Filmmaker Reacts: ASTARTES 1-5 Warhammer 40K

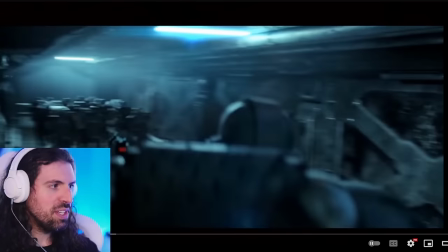[17:04]
Really, really impressive camera movements. Very, very quick, clever edits.
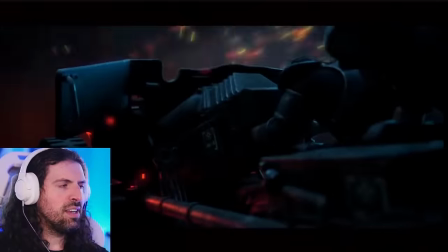[17:12]
Yeah, just eating this.
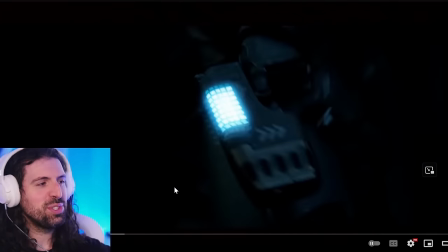[17:19]
This shot right here where he shoots through the smoke is one of the standouts to me for a lot of reasons. I want you guys to note the sound design and the kind of intention here.
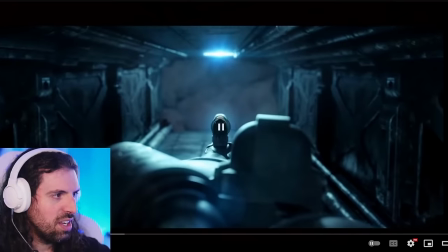[17:29]
It's such a clear intention. We follow his weapon up and then it becomes almost like we're him, almost like some sort of first person.
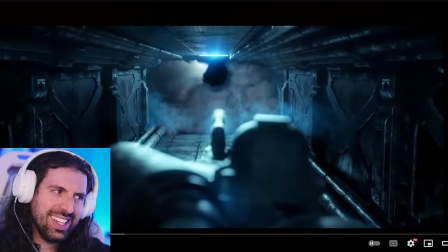[17:37]
And you get that time. See, like, kind of take a second to prepare and then hear it.
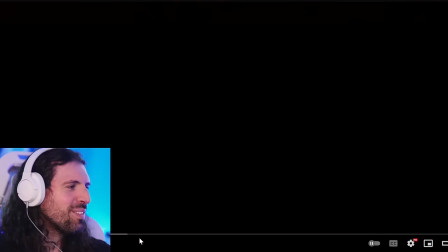[17:47]
And we go, what I love here is we go from the intimate.
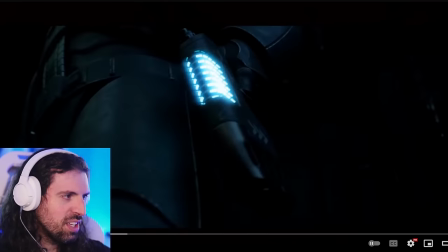[17:50]
We go from the intimate with the shot over his shoulder and then we back
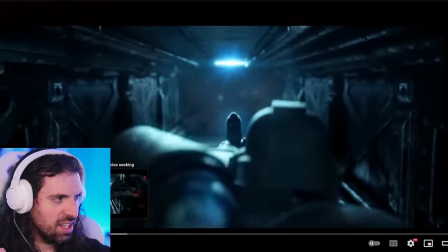[17:58]
it up a little bit and
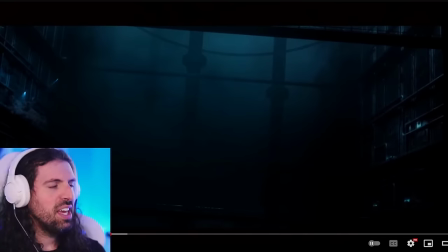[18:03]
then again the sound design is so good and it's not just like cool sounds uh it's very cleverly crafted for example we go from the intimate tight hallway the sound is very in your face to this and it's as if i am like a quarter mile away in the corner of this massive
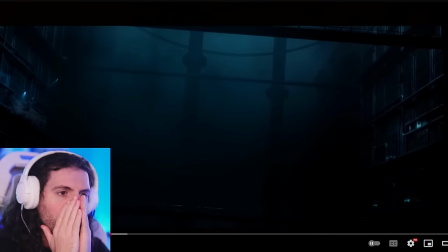[18:19]
space and i hear just the echo in the distance and it's so
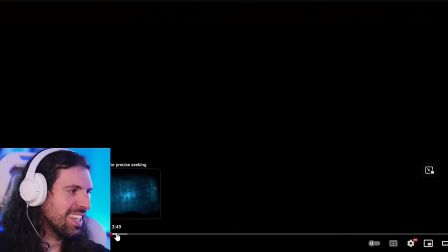[18:23]
well done for that reason yeah now this is the one i was
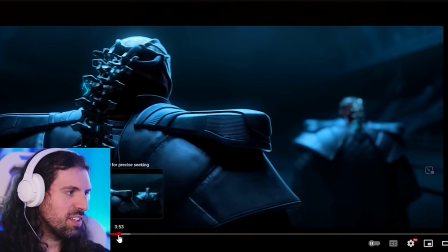[18:29]
talking about again this sort of visual storytelling i
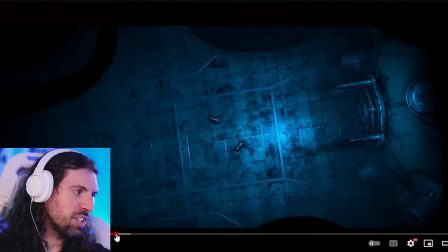[18:34]
don't know who these guys are right i saw they were directing some troops earlier but look what happens here
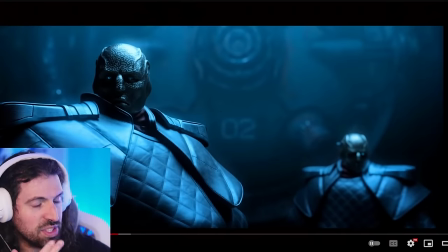[18:39]
we see them look over here
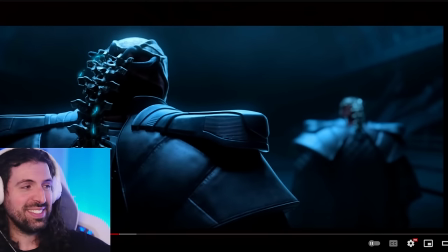[18:44]
and then we get this shot this is the one i was like so well done now this visual storytelling is also foreshadowing because this is not only saying
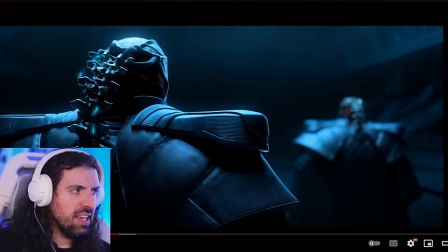[18:53]
oh this is how these guys like kind of function uh it's also revealing the design it's like really cool but this is in fact what this guy this sort of like mechanical spine that's outside their body is in fact what they kind of sever later to
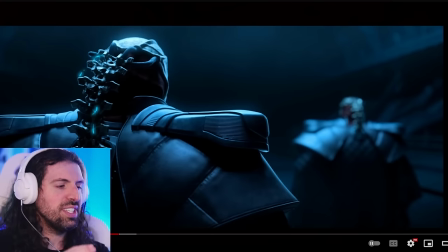[19:08]
destroy these guys so just so clever to lay out the groundwork for that right
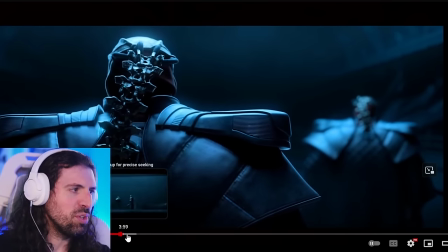[19:14]
ahead of time beautiful beautiful work to show that and it's kind
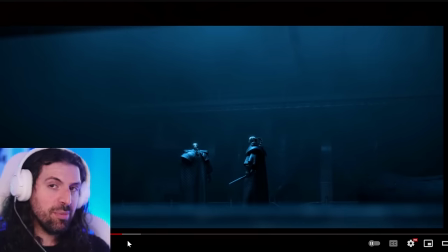[19:19]
of like we get the question of that uh we get the promise of like oh what's that that's cool uh for me not knowing the lore but you guys who know it being like ah that's awesome all right very very well done they have this isolation feeling in that shot
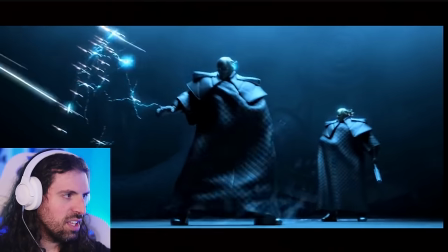[19:37]
yeah they just it's a pretty clever strategy here they kind of distract him with that
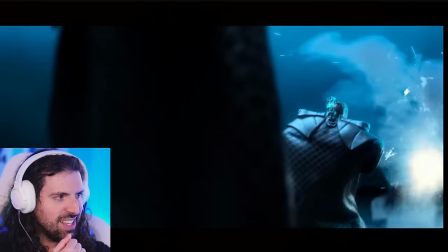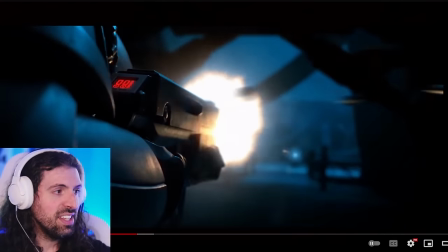[19:50]
and then yeah they're just hitting them from all sides and then this particular guy runs out
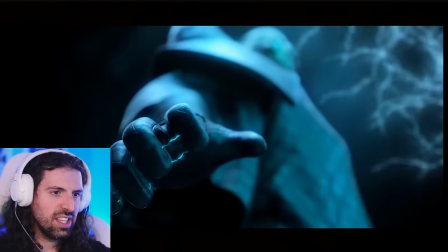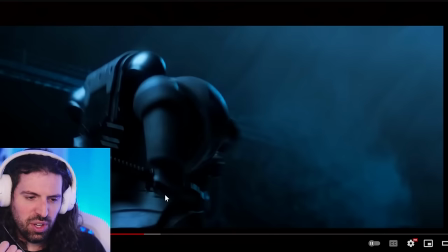[20:04]
and this is what i love about the sound design it's it's it's so uh ebbing and flowing you might say like it's so in your face and then it cuts and there's respite and it cuts and it's back in your face and it's deep and then it's high pitched and it's just like
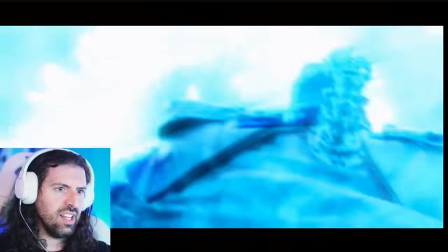[20:17]
a it's it's it's an orchestra of different sounds.
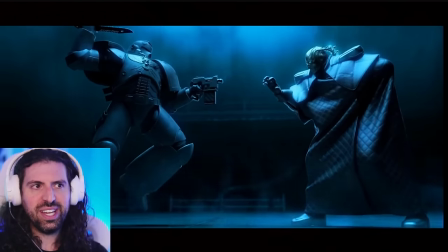[20:24]
It's a literal orchestra of music with sound design. And it's just, listen to it.
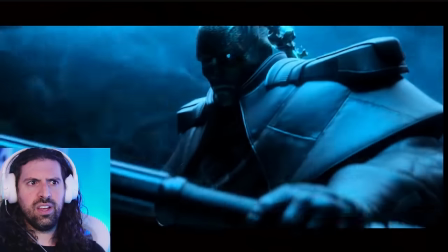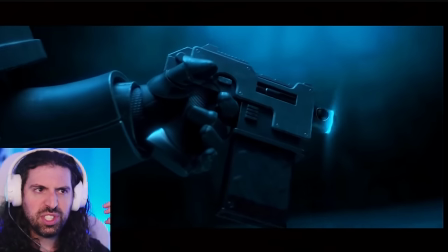[20:38]
And then we actually do get some music coming in. But it almost sounds like the, you know, psychic powers that are being used.
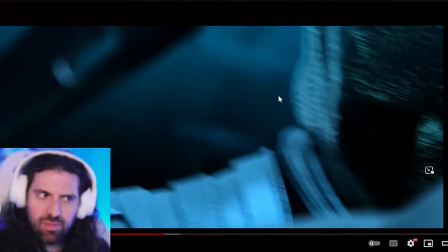[20:48]
And then there we cut. What a shot. What a shot.